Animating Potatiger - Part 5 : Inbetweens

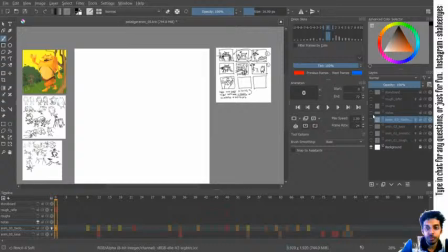(13:11)
So let's do that.
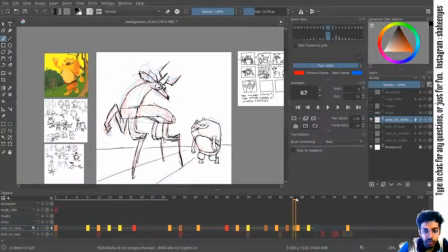(13:12)
That will be a quick enough fix, because the face is there only in a few frames.
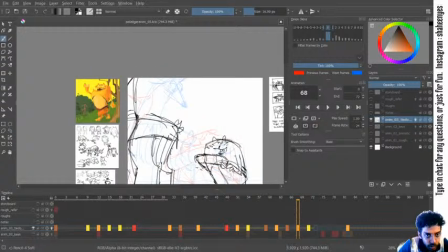(13:22)
So this guy's face could be looking maybe down, and in the, actually even in this frame,
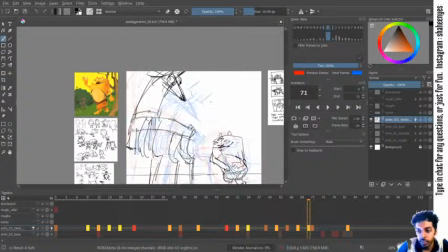(13:41)
let's see, in this frame it could be looking a bit more here.
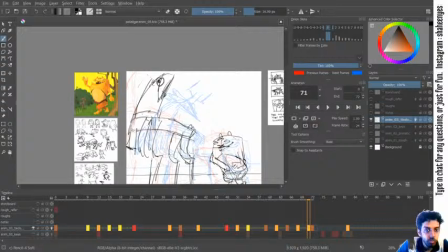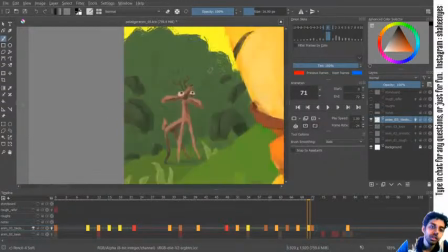(14:08)
Does it even have a nose? Yeah, it does have a nose, and two eyes are to the sides.
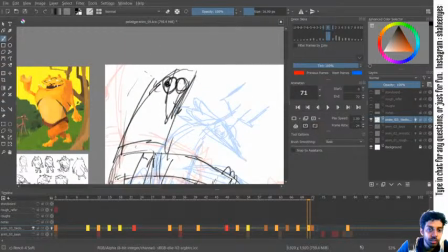(14:14)
Okay, I've forgotten that by now. Let's see.
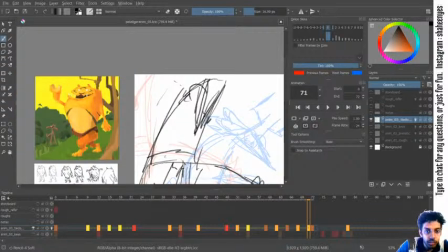(14:19)
So the face is like, head is like this, two eyeballs, and ears.
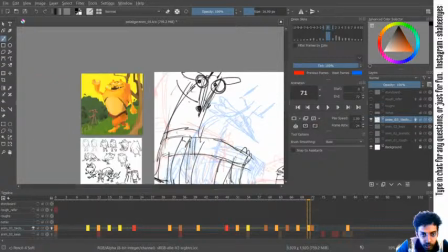(14:37)
So the head slowly gets into that position.
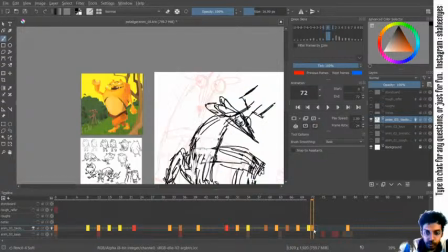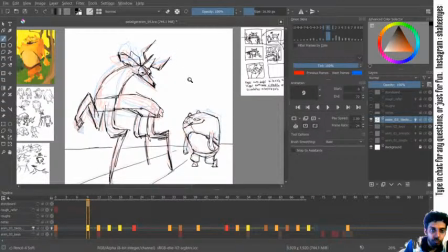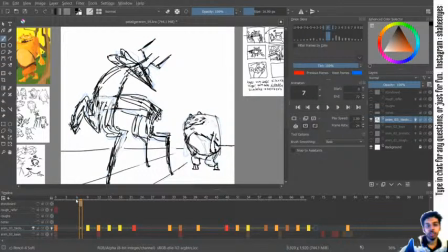(14:55)
So before changing this frame itself, I'll just make an in between this and this, and we'll go on from there. This, so that I still get the essence of this initial frame, because that was our key frame.
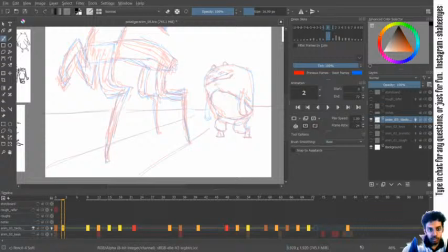(15:18)
So the horizon,
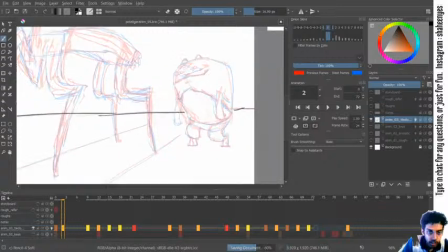(15:29)
the hand still coming outwards. You could actually overshoot a bit now. It could
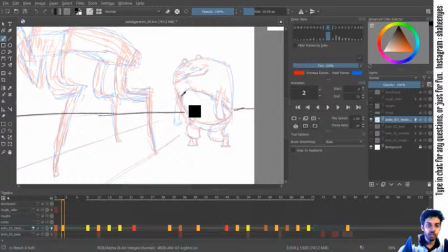go here.
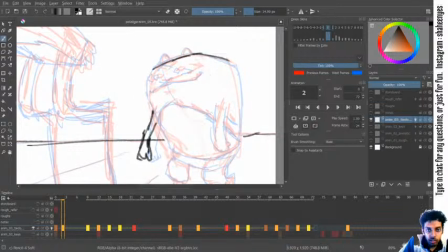The body is a very direct in between,
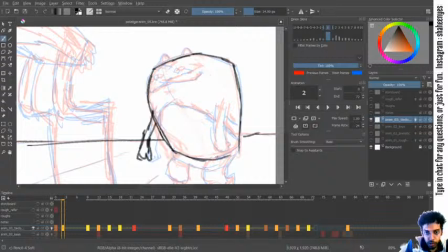(16:10)
because over here the deer is getting introduced, so we want most of the focus to go there and not to the tiger.
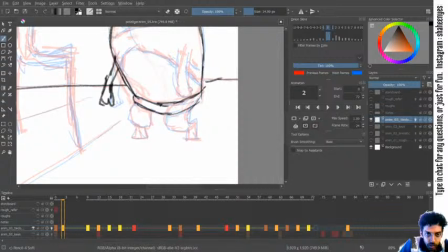(16:18)
So even when you are making a loop, think of the story points itself. That will help to figure out which parts to give motions, because even in a very still sequence or even a very fast sequence,
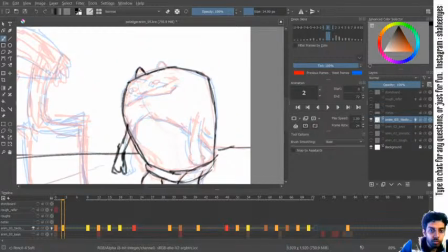(16:35)
the places which has most amount of movement, that's where your eye immediately goes to. So if I choose not to give much motion in other areas, then I'll know where the eye gets diverted.
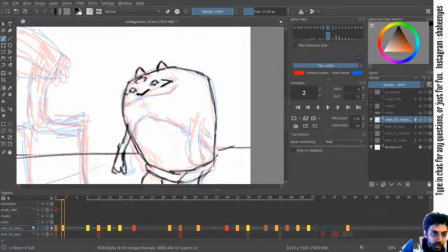(16:52)
So here I'm choosing not to give much importance. The hand I'm giving so that
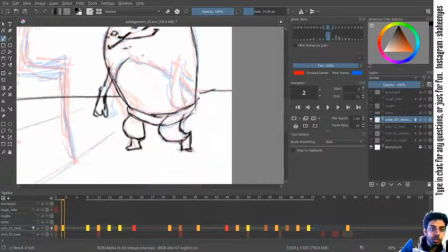(16:59)
the motion of the hand from the previous area, the wiping motion, registers even firmly and doesn't look like a mistake. So these follow throughs and all are helpful for that.